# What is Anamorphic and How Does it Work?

This made it possible for more places to offer widescreen films without breaking the bank.
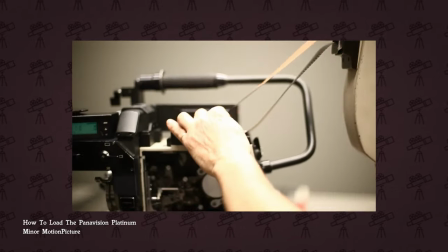Panavision later created some Micro Panatar lenses which in a nutshell made it super easy for anamorphic films to be converted in a non-anamorphic prints. Being on a roll, Panavision created a few ways to achieve the widescreen image without the pain of filming on Cinemascope. Regular Panavision used a 2.35 to 1 anamorphic lens that would automatically squeeze onto the 35mm negative.
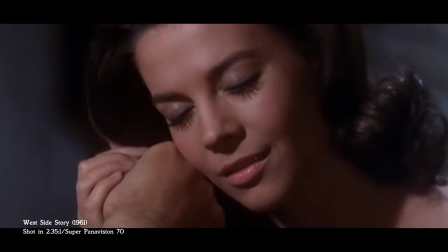They then created Super Panavision 70mm. This would shoot in a 65mm sensor and when paired with the right lens,
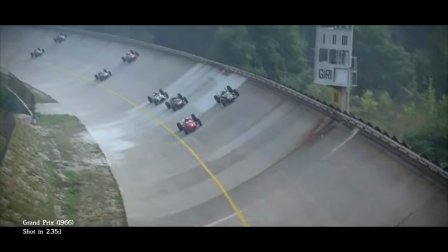would produce a 1.25 anamorphic squeeze that would be able to get a high quality image in any format they wanted,
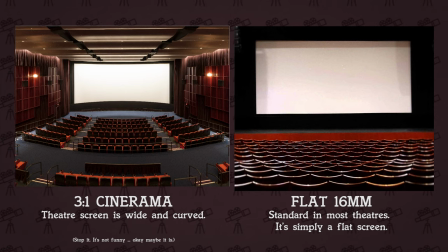whether it was in 3 to 1 cinerama or flat 16mm. There was also Ultra Panavision 70.
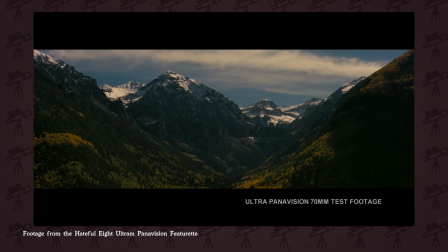The difference between the Ultra and the Super Panavision is that the Ultra Panavision 70 used actual anamorphic lenses that distort the image. Some of the most iconic films in history that were made with anamorphic lenses on the Ultra Panavision 70,
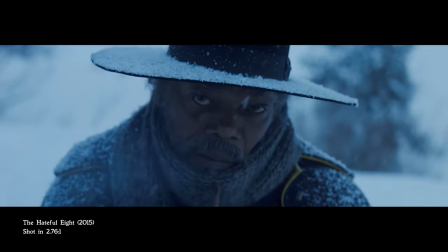or Ben-Hur, The Hateful Eight, and my personal favorite, it's a mad mad mad mad world. Now the Super Panavision 70 would use regular spherical lenses to create the 2.20 to 1 aspect ratio.
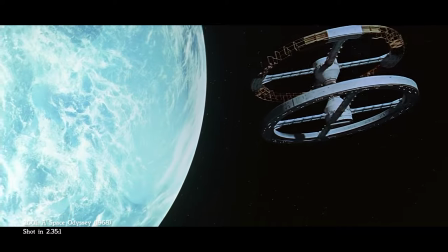Movies like Lawrence of Arabia, 2001 A Space Odyssey, and Close Encounters of the Third Kind were filmed with this method.
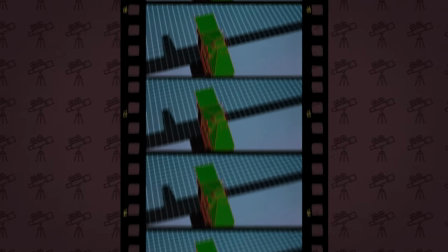A little bit of extra knowledge. the size of the film that was used in the camera is actually 65 millimeter.
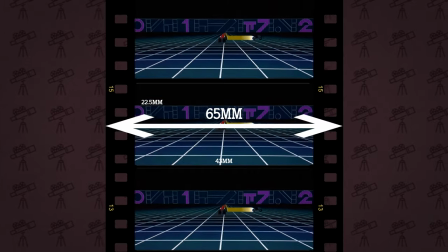So why do so many people call it 70 millimeter?
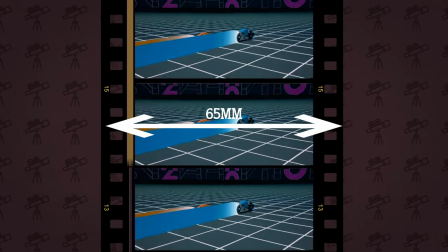Well, the reason for that is because once the film got processed, a 5 millimeter soundstrip would be added so theaters would receive the final 70 millimeter wide film. Now, throughout the years, there have been so many different names and types of anamorphic lenses, but they all essentially do the same thing, give you that wider image.
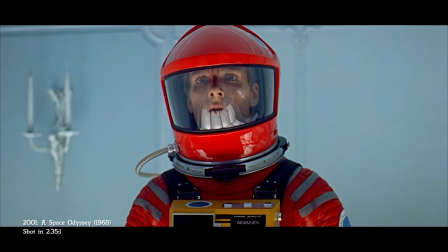The unfortunate thing is that while you're getting a beautiful image and nice distortion, shooting in a morphic is a lot more inconvenient.
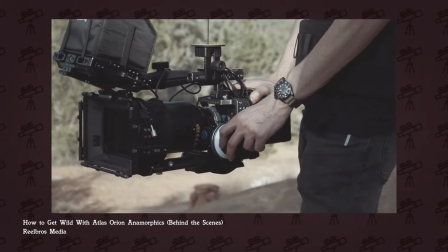They're significantly bigger and heavier than regular lenses, which makes it a lot more difficult to move around, especially if you're trying to get a tracking shot.
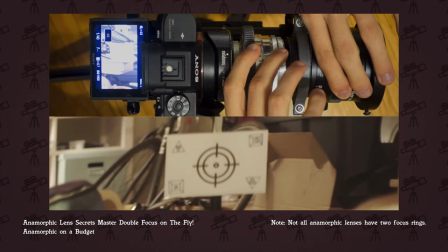They also have two focus rings, so this makes the first assistant camera's job a lot more difficult when they're pulling focus, since you basically have to focus twice. The reason for this is because one of the rings is at a vertical focal length, while the other one is at a horizontal focal length. To make it simpler, imagine you're using two prime lenses at the same time, so you need to set your focus for both of them to get the sharpest image.
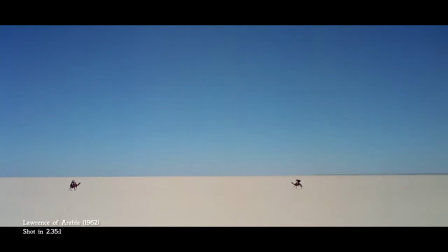So using anamorphic is a trade-off. You get a more vintage, cinematic feel to it, but it'll also require more than a regular spherical lens.
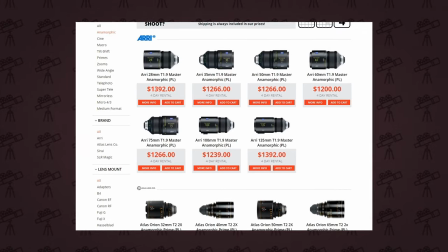Plus not to mention the fact that these lenses are crazy expensive. If you want to shoot an anamorphic now, expect to pay at least a couple of thousand for a set.
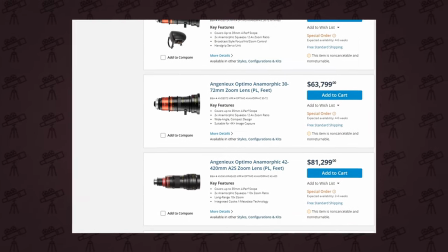And if you're wanting to buy higher-end lenses, then just forget about that sports car you dreamed of buying, because you're paying at least 50k for one 35mm lens. Kidneys are overrated. So when should you use anamorphic lenses? Well there's no real answer to this because it completely depends on your vision for the story. The best I can do is give my personal opinion of when I would and wouldn't use it.
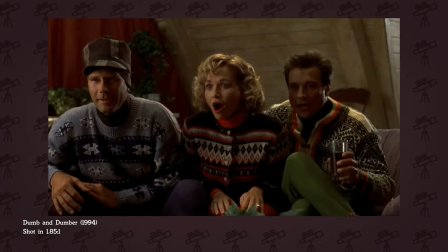Personally, I feel like most straight up comedies won't fit this look. Can you imagine watching something like Dumb and Dumber or Scary Movie in an anamorphic aspect ratio? Not really, and there's a few different reasons that I can think of why off the top of my head. The first one is the sense of being right there with the characters.
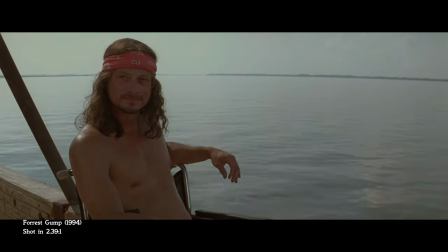Since these lenses give off a frame that's closer to what a human eye can actually see, it has a subtle feeling to the audience that they're right there in this world that you've created. Second is the distortion.
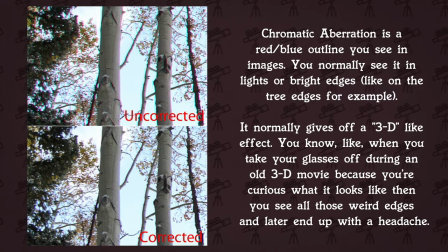There are many factors to consider, like how the lens is interpreting color, chromatic aberration, all the types of flaring you'll be getting, and basic distortions you get sometimes.
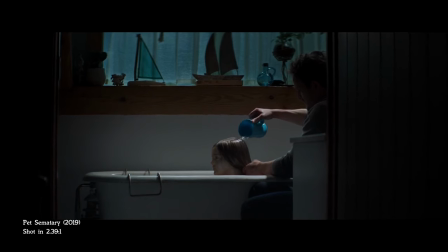Some lenses have it more than others, but if I'm trying to give a feeling that something is off, or if I'm making a dark psychological film,
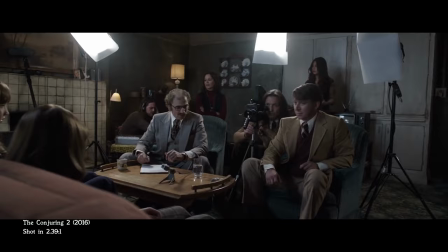then I may be more inclined to use anamorphic lenses that are a little more heavy on distortion to give that vibe that something dark and twisted is
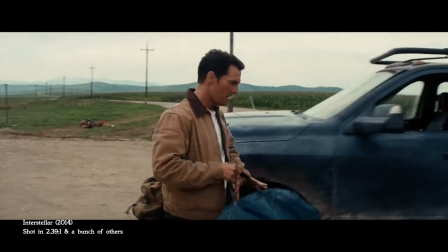going on. Lastly, there's just this style to it that I love. I'm not gonna lie, I truly can't pinpoint it, but there's something about the image that I'm addicted to.
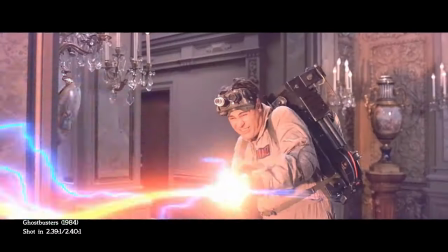If I want to go for a more classic retro tone, I personally think that the anamorphic look achieves that the best. However, with all that said, it's completely subjective.
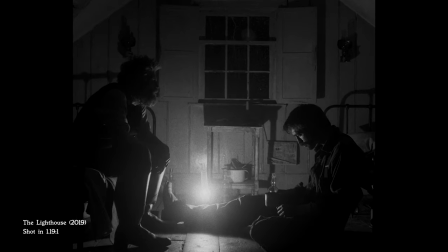There are dark psychological films like The lighthouse that aren't in anamorphic.
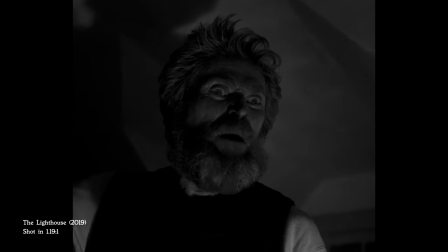In fact, the lighthouse nearly has a square frame, but it works so well for that story because you're supposed to feel trapped with these characters on this remote island.
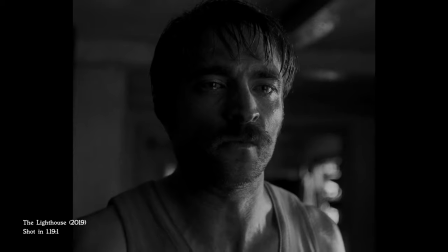I can see this being shot in anamorphic and still work as a movie, but it probably wouldn't have given me the same unnerving tone or sucked me in into this world as much as it did, which kind of sounds weird after thinking about... I shouldn't have said it like that. There's all types of films shot in all types of formats, so even though I feel like a goofball comedy like Dumb and Dumber wouldn't fit in an anamorphic ratio, someone else may see it and that's completely fine.
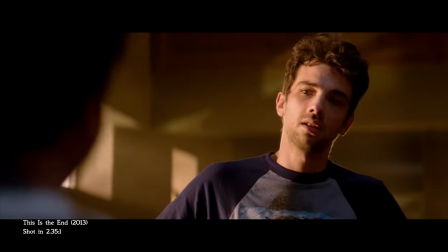I recently watched This is the End, a raunchy goofball comedy that was shot in anamorphic.
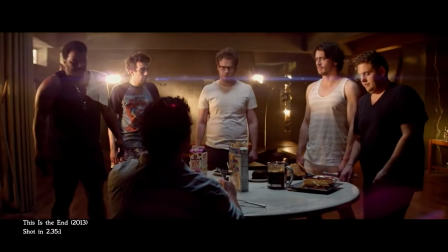Since this was supposed to parody those epic end of the world films, then it actually really worked for me and kind of made everything a bit funnier because of how dramatic everything looked. So when should you use anamorphic? Use it whenever you want. There's no right or wrong answer and people will have their opinions but at the end of the day it's just personal preference.
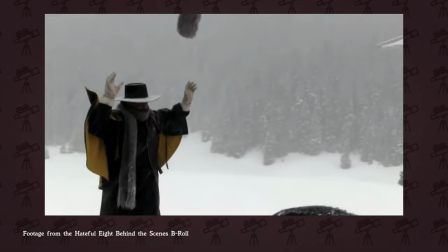It's up to the director to decide what they feel is most appropriate for the story and what will make the most impact on the audience. For me it's honestly just a gut feeling whether or not I want to shoot in anamorphic and that's okay. So you've decided that you want to shoot your next film in anamorphic but now you're wondering how do I do it, what do I need and how should I get started? Well not long ago it was very difficult to shoot in anamorphic because the only way you can do so would be through renting some expensive lenses, or buying some cheap ones on eBay that would have a lot of issues. We live in a great time for filmmakers because the anamorphic look is becoming more and more affordable every year.
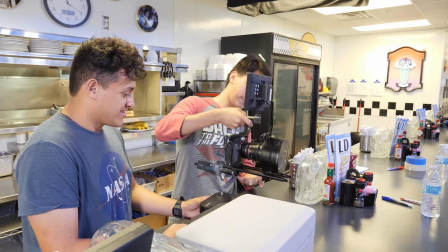Personally, in the four times I've shot anamorphic, I've used an adapter.
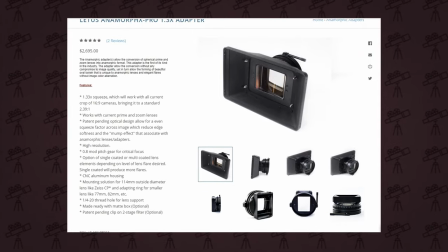I can't afford to rent out real anamorphic lenses, so I simply rented out the Lettuce Direct anamorphics and put that over my normal spherical lens,
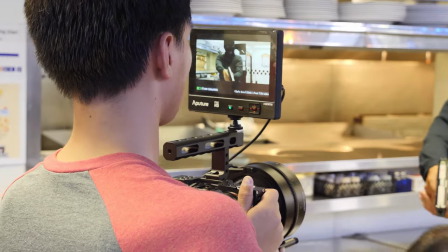then they squeezed the image in my editing software of choice.
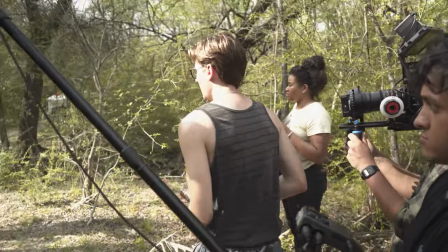For filmmakers who are wanting to get started with anamorphic and are on a budget, I highly recommend starting off by renting these adapters. It's a great way to get a feel of what you're getting yourself into, and obviously there are some drawbacks, but you'll find that with any lens. There's always a give and take with those, so it's just a matter of doing your own research to see what you think will benefit you the most.
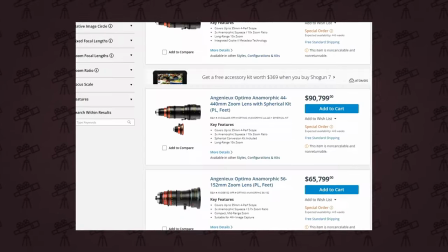After that, you can buy some vintage lenses or start renting them from equipment rental stores.
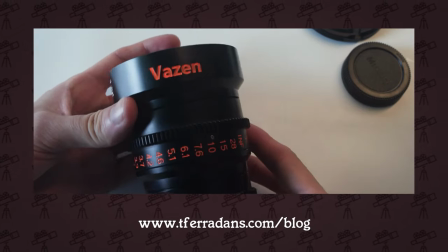If you want to learn more about which anamorphic lenses to buy, I recommend checking out Tito Faridans.
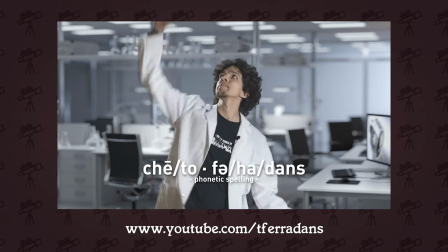I'm so sorry if I butchered that name, but he has a huge blog and a bunch of helpful YouTube videos on the subject. My point is that shooting anamorphic can be pretty cheap or very expensive. In this day and age, there are so many tools out there for filmmakers, so it's all a matter of what you're looking for and what you can afford. Or if you want to just save some money, but want to use every pixel, then just squeeze the footage down. See? I don't look that bad, right?